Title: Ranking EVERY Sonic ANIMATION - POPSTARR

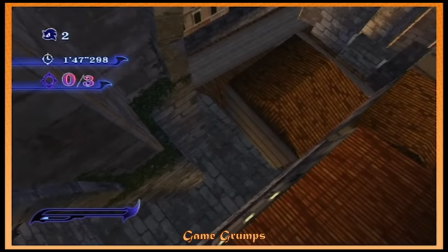0:00 So I'm a big Sonic fan. I got the games, I got the merch, I listened to the music, I love everything to do with this little guy.
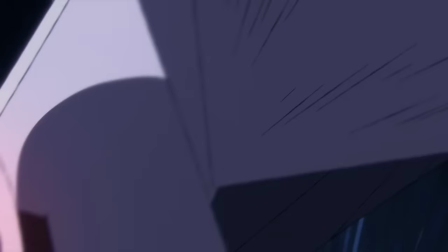0:07 So when the newest Sonic Frontiers animated show came out,
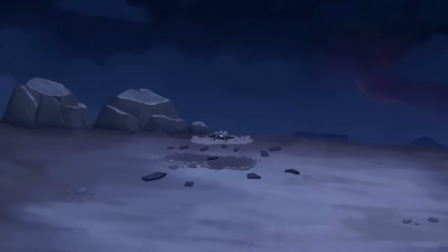0:10 I thought what better time is there to rank every single online exclusive Sonic animation that's been released from 2018 through to 2022.
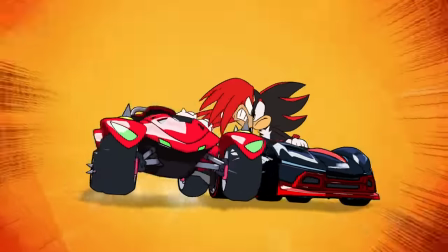0:18 That means we're going from Sonic Mania Adventures to Team Sonic Racing Overdrive to Sonic Colors Rise of the Wisps to the highly
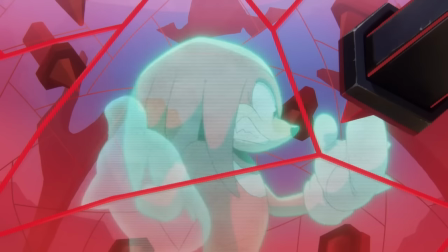0:23 anticipated Sonic Frontiers Prologue Divergence. and ranking them on scale of GOOD,
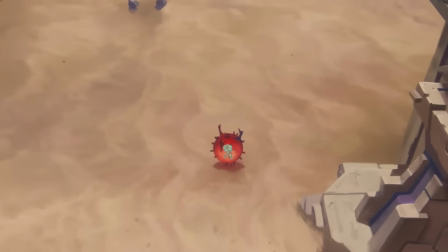0:28 GREAT, AWESOME, OUTSTANDING, and... AMAZING!
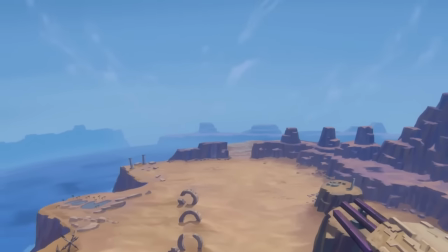0:34 Why that scale you may ask? Well, because one, the Sonic Colors reference of course, but two, literally none of these are bad.
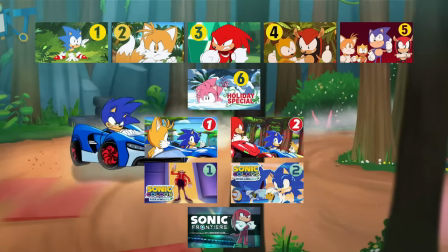0:40 Which is pretty crazy considering there's like 11 or something. So, what's poppin' y'all, it's Popstar, and welcome to the Sonic Animation tier list.
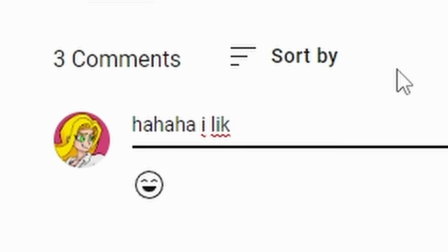0:48 But, before we begin, let me know in the comments which animation was your favourite. I do check the comments, and I'd honestly love to see your opinion.
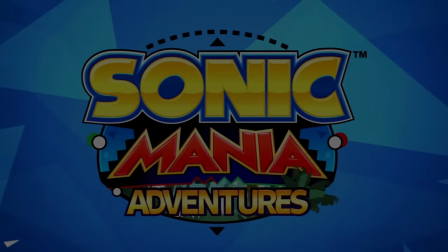0:55 Okay, okay, let's just start with this. Beginning with Sonic Mania Adventures, Part 1, Sonic Returns.
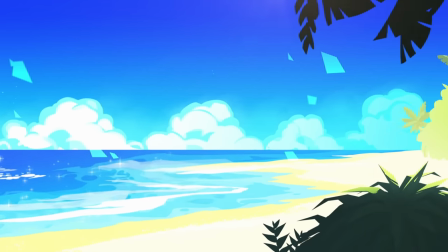1:05 Right off the bat, we're treated to an incredible remix of Angel Island, as we're introduced to Sonic, who's coming through a... Wait, wait, wait, is that a Phantom Ruby portal? Why would that be in here? Where in the timeline is this taking place?
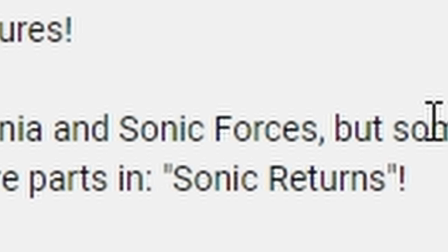1:16 Oh my god, no!
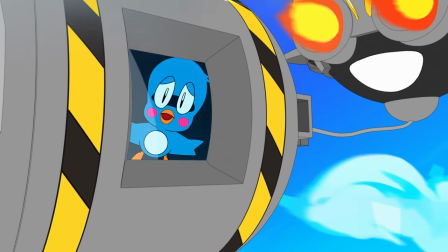1:21 So, Sonic soon realizes that Eggman is up to no good again, and sets out to stop him. And, uh, speaking of Sonic real quick, he looks absolutely incredible with this design.
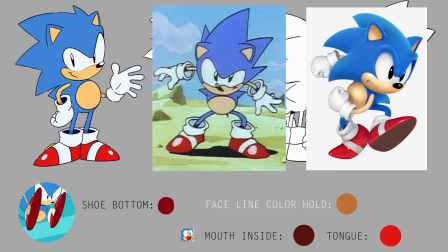1:30 It's like a mashup between his Toei style from CD and his more modern classic look, with the lighter shades of blue being used for his signature blue spikes.
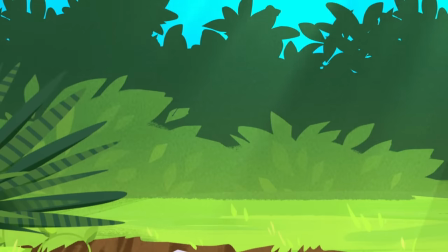1:37 Right from the get-go, there's tons of squash and stretch in Sonic's movements, with ample use of smear frames to make Sonic look energetic and really primed for action.
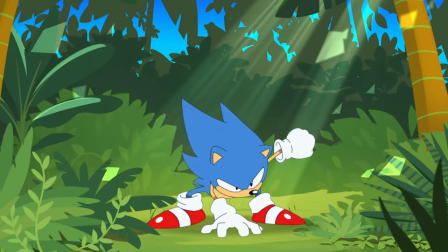1:44 But something that I've also really noticed is that it's actually super cartoony and goofy because of that.
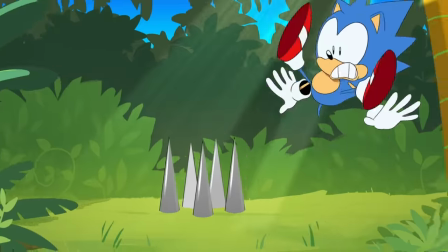1:49 All this squash and stretch and exaggeration is probably for the best, considering that there isn't actually any dialogue for Sonic and the gang, mostly because of the classic versions of the characters don't speak.
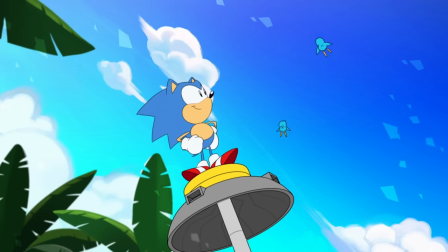1:57 Instead, the humour and comedy comes from things like slapstick and facial expressions from the gang, and, oh boy, let me tell you, the facial expressions are good.
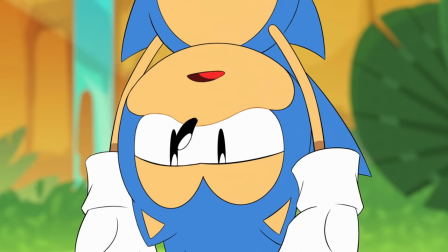2:07 Here, we're introduced to our rotund antagonist, Eggman, who comes off as more of a spoiled man-child than an actual threat in this series, and,
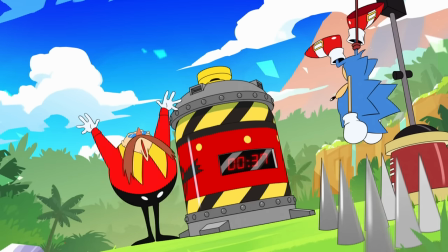2:13 look, I'm just gonna say, I absolutely love it. There's something so goofy about him seeing him act like this.
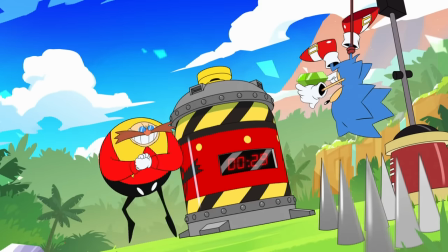2:19 Like, he's a man of 300 IQ, and, you know, he reaches for the Chaos Emerald, and he isn't able to grab it because of his stubby little arms.
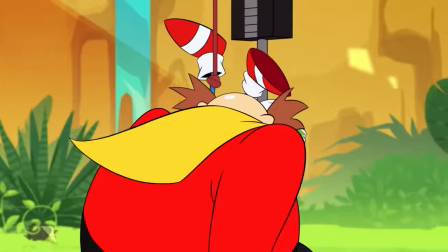2:24 Like, it's perfect for classic Eggman. Like, it's just incredible.
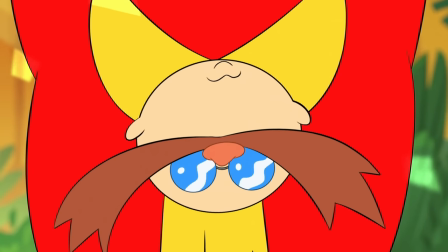2:29 And need I even mention the facial expressions? Like, this dude is literally a living troll.
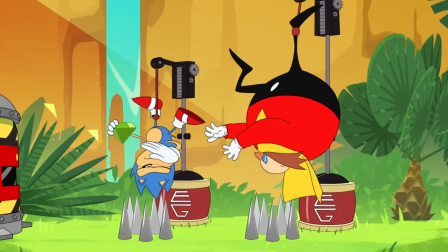2:33 Sonic tricks Eggman into stepping into his own trap and makes his escape, but not before uncovering Eggman's plot to gather all the Chaos Emeralds, which sets up the story for the rest of the series.
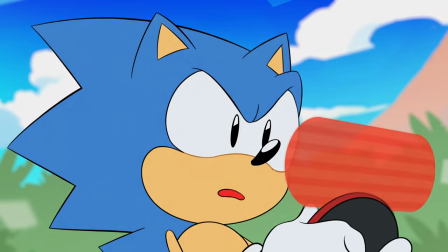2:41 Find the Chaos Emeralds and stop Robotnik. Which concludes part one. Oh, and did I mention that Sonic leaves Eggman to die in a explosion?
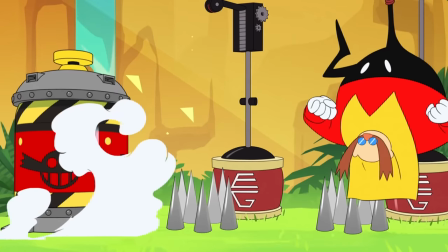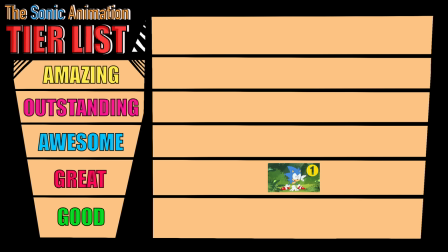2:57 I'd give this one a solid great. It's a solid first entry into the series, with some good jokes, and it's left me honestly wanting more.
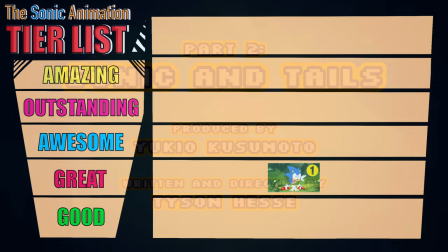3:03 So, let's see what's up next, with Sonic Mania Adventures Part 2, Sonic and Tails.
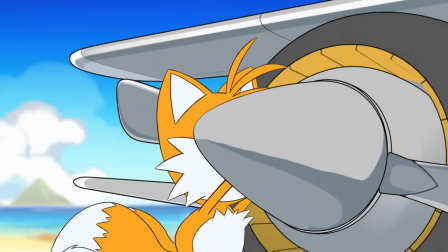3:08 Part 2 opens up with an introduction of, uh, well, you guessed it, Tails to the series. I've gotta say, his design perfectly contrasts Sonic.
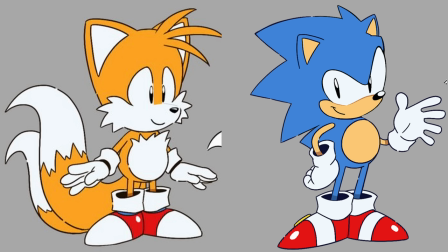3:15 In a really good way. With an overall more vibrant orange and rounder shape in comparison to Sonic's cool blue tones and sharp pointy quills.
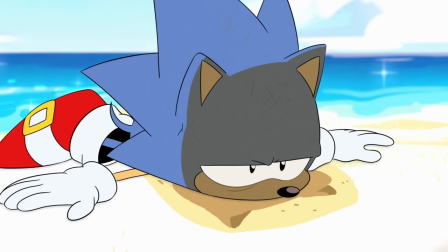3:23 Not only are their designs complementary, but their personalities are too. Tails is characterised as being a bit more of a timid version of Sonic, but also a bit more calculating,
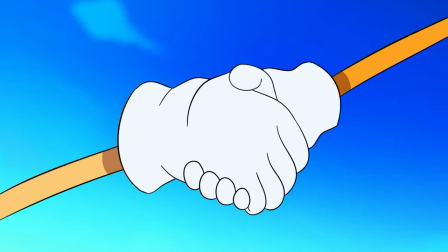3:32 still showing his courageousness when he teams up with Sonic against Eggman, who somehow survived that explosion that was...
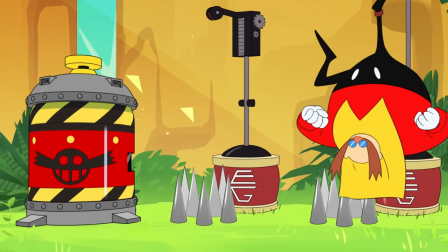3:38 Wait, wait, wait, that explosion was meant to kill Sonic. The dude can run faster than him in the classics and now he can take more hits?!
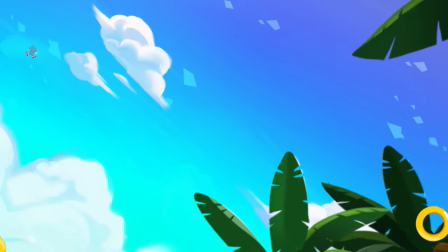3:46 I found the jokes here to be excellent, like how there's a few really funny parallels between how Sonic and Eggman are defeated, as well as this one bit that got me laughing a little bit too hard.
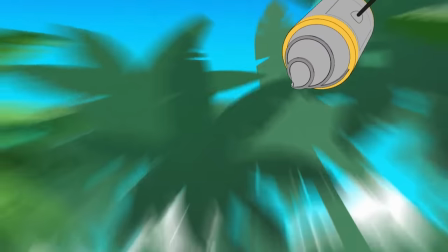3:56 I love how the humor directly contributes to the story moving forward, something that wasn't integrated just as well in part one, which I think made it feel a bit slower for me in comparison.
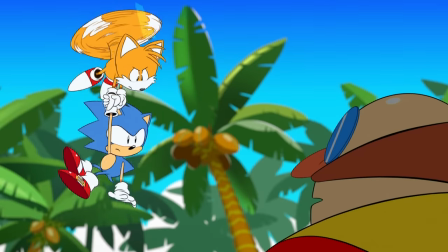4:05 And I'm absolutely loving the Sonic and Tails dynamic, and I can't wait to see more of them.